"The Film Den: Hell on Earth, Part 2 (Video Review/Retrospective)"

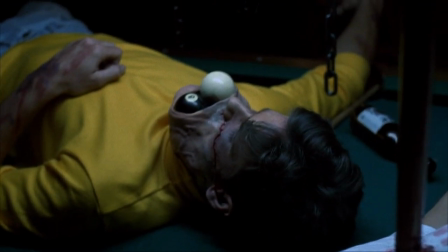4:24 Didn't I see something like that in a Tom and Jerry cartoon?
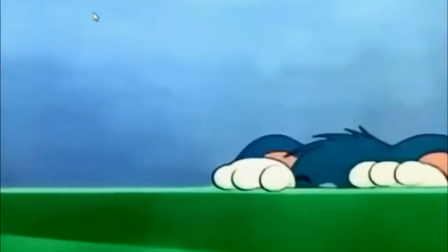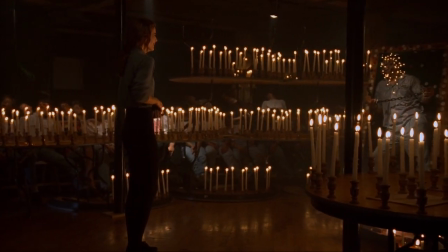4:32 I also had to pause here to realize that this guy is on a poker table,
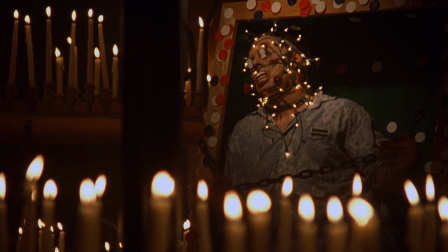4:36 with poker chips meticulously glued around the edges for some reason, and there are dice in his eyes and poker chips in his mouth,
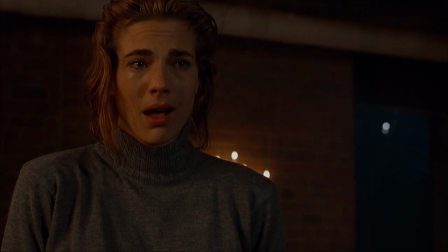4:43 and he's wrapped in Christmas lights for some reason. Okay, that part I caught, but for how quickly they show this, it's hard to tell what all is going on as far as the poker stuff.
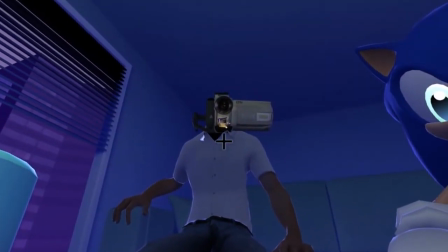4:55 And then there's the cameraman. Now I'm reminded of Sonic Dream's collection.
Oh, it's unbearable, isn't it?
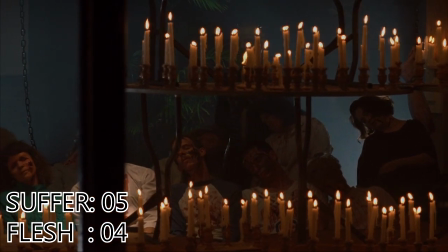5:03 The suffering of strangers, the agony of friends.
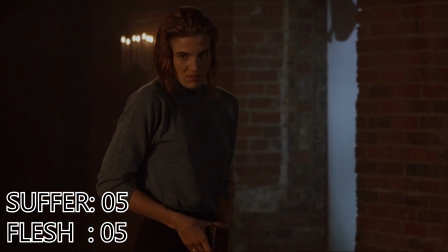5:08 Its sound is like razors through flesh. Oh, come. O Oh, you can hear its faint echo right now.
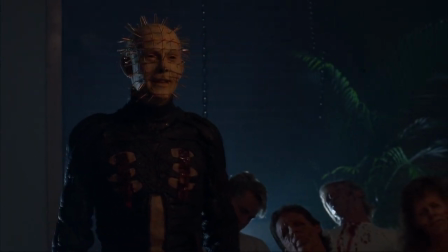5:16 Oh no, you can't stop me, child. But you don't have to hear the music.
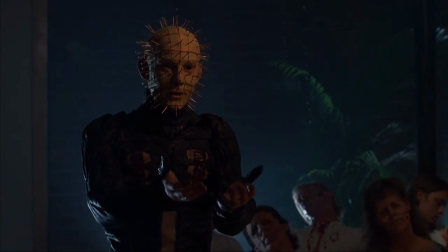5:21 So Pinhead tries to convince her to give him the box.
You're gonna have to come and get me, you ugly fuck. Oh, spirited.
Yes, Pinhead, we know you like it when they play hard to get.
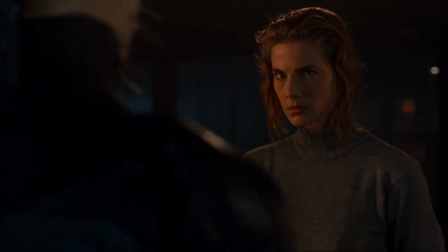5:32 Oh, I'll enjoy making you bleed. And I'll enjoy making you enjoy it.
That was a great line.
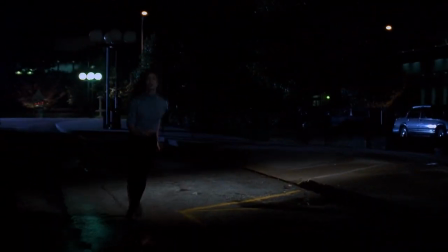5:45 So Joey lightly jogs away from Pinhead. Seriously, this is not the body language of someone who is running away in terror.
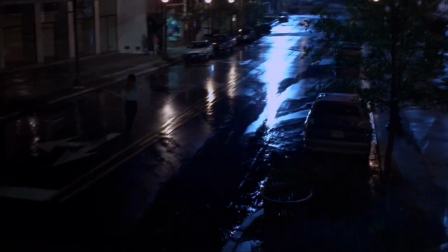5:51 She looks like she's rushing to get to work on time or something and is being careful not to get too sweaty or anything.
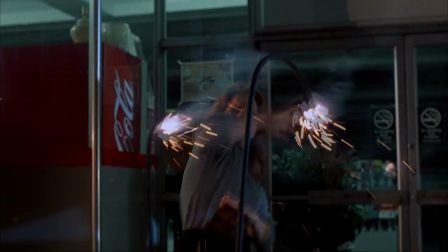5:56 You know, I get that she's the main character and so obviously she isn't going to die, at least not yet.
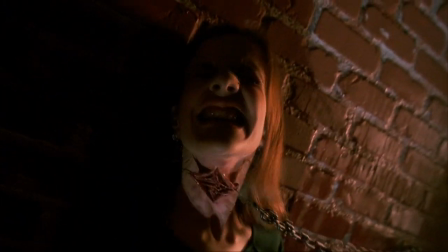6:01 But it's a bit weird that we just saw Pinhead horrifically slaughter a building full of people, yet he can only slightly injure this one person.
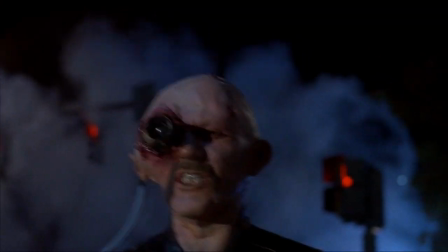6:13 Have you seen what he did to me, you little bitch?
Freddy, is that you?
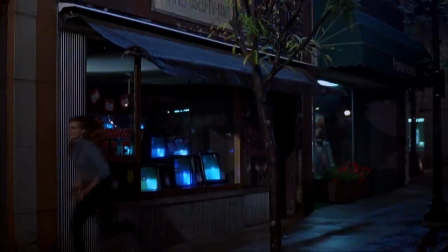6:16 But yeah, her cameraman has been turned into a Cenobite during the, 10 minutes he was off screen. To be fair, I guess it didn't take that long for Chouinard to become a Cenobite in the previous movie either.
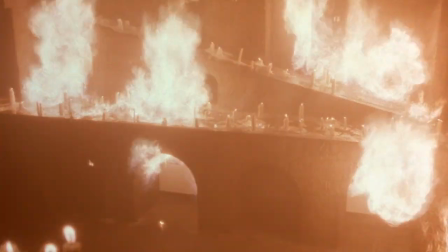6:27 But at least a lot happened during that time, so it felt like a lot of time had passed. Plus, we saw part of it, and at least it felt like a big event. In this movie, it happens off screen to everyone, and it's treated like an afterthought.
Whoa, what the f-
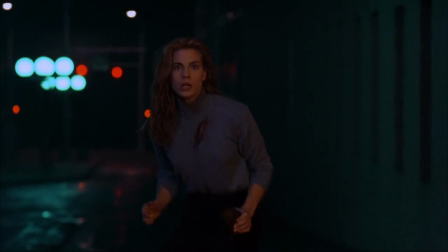6:43 Ready for your close-up, Joey?
Maybe it is Freddy. And there's the DJ, who is now CD Head.
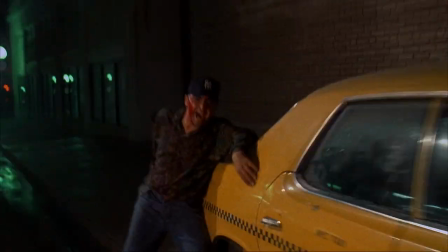6:52 I'm gonna talk more about it later, but long story short, I am not a fan of the Cenobite designs in this movie.
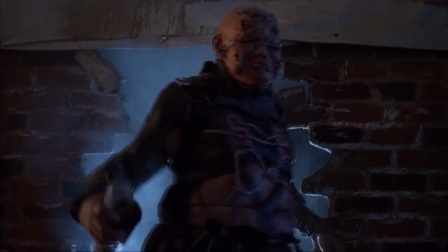7:03 And there's another one called Barbie.
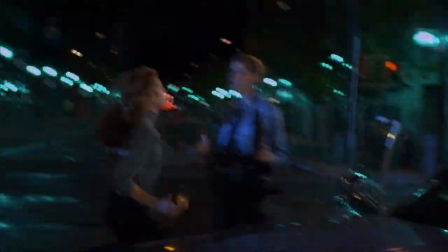7:09 The cops try to intervene.
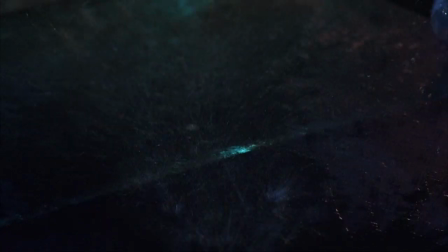7:14 But that goes about as well for them as you'd expect.
Shit! Gasoline!
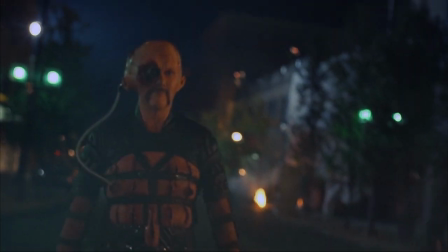7:22 And because if there's one thing the earlier Cenobites lacked, it was pithy catchphrases.
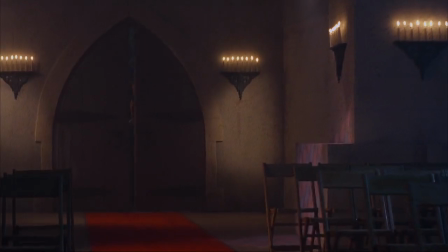7:27 That's a wrap.
So glad they corrected that. Anyway, Joey takes refuge in a church.
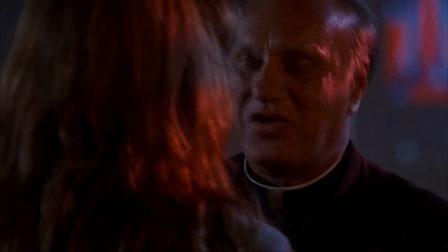7:33 Just keep coming. They just keep coming. Who keeps coming? The demons!
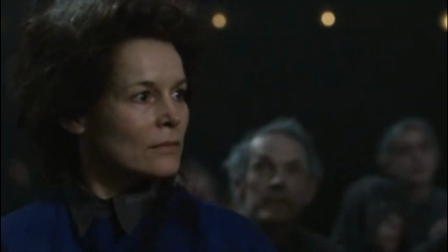7:38 The demons! The demon! The demon! The demon!
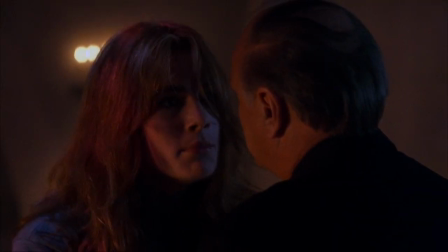7:43 The demon!
Also, that was a really goofy-sounding read. I can't believe they didn't do another take of that.
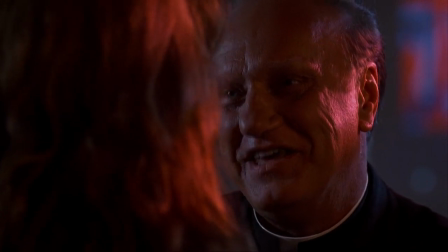7:48 Demons? Demons aren't real. They're parables, metaphors.
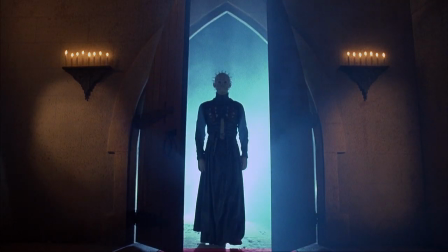7:55 Then what the fuck is that?
Okay, that was funny. Welcome to one of my favorite scenes from this whole franchise.
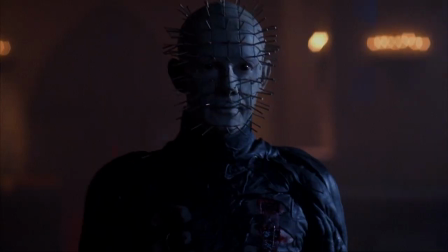8:06 That is a hell of an entrance. I love how the church itself seems to be quaking in fear.
How dare you!
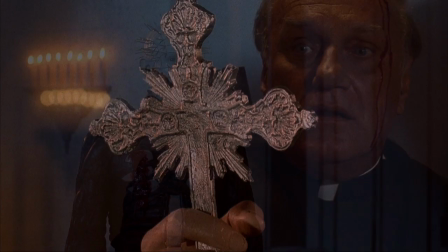8:12 Thou shalt not bow down before any graven image.
That's right, he knows all your little sayings and can use them against you.
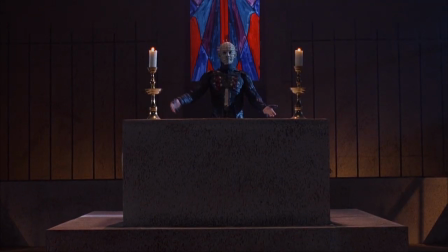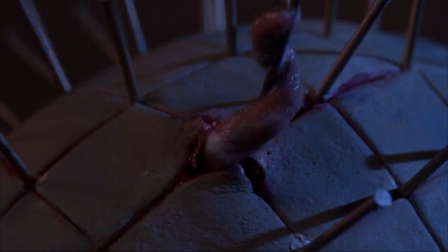8:25 By the way, an earlier script had those little worm things at the ends of the pins burrowing into his hands.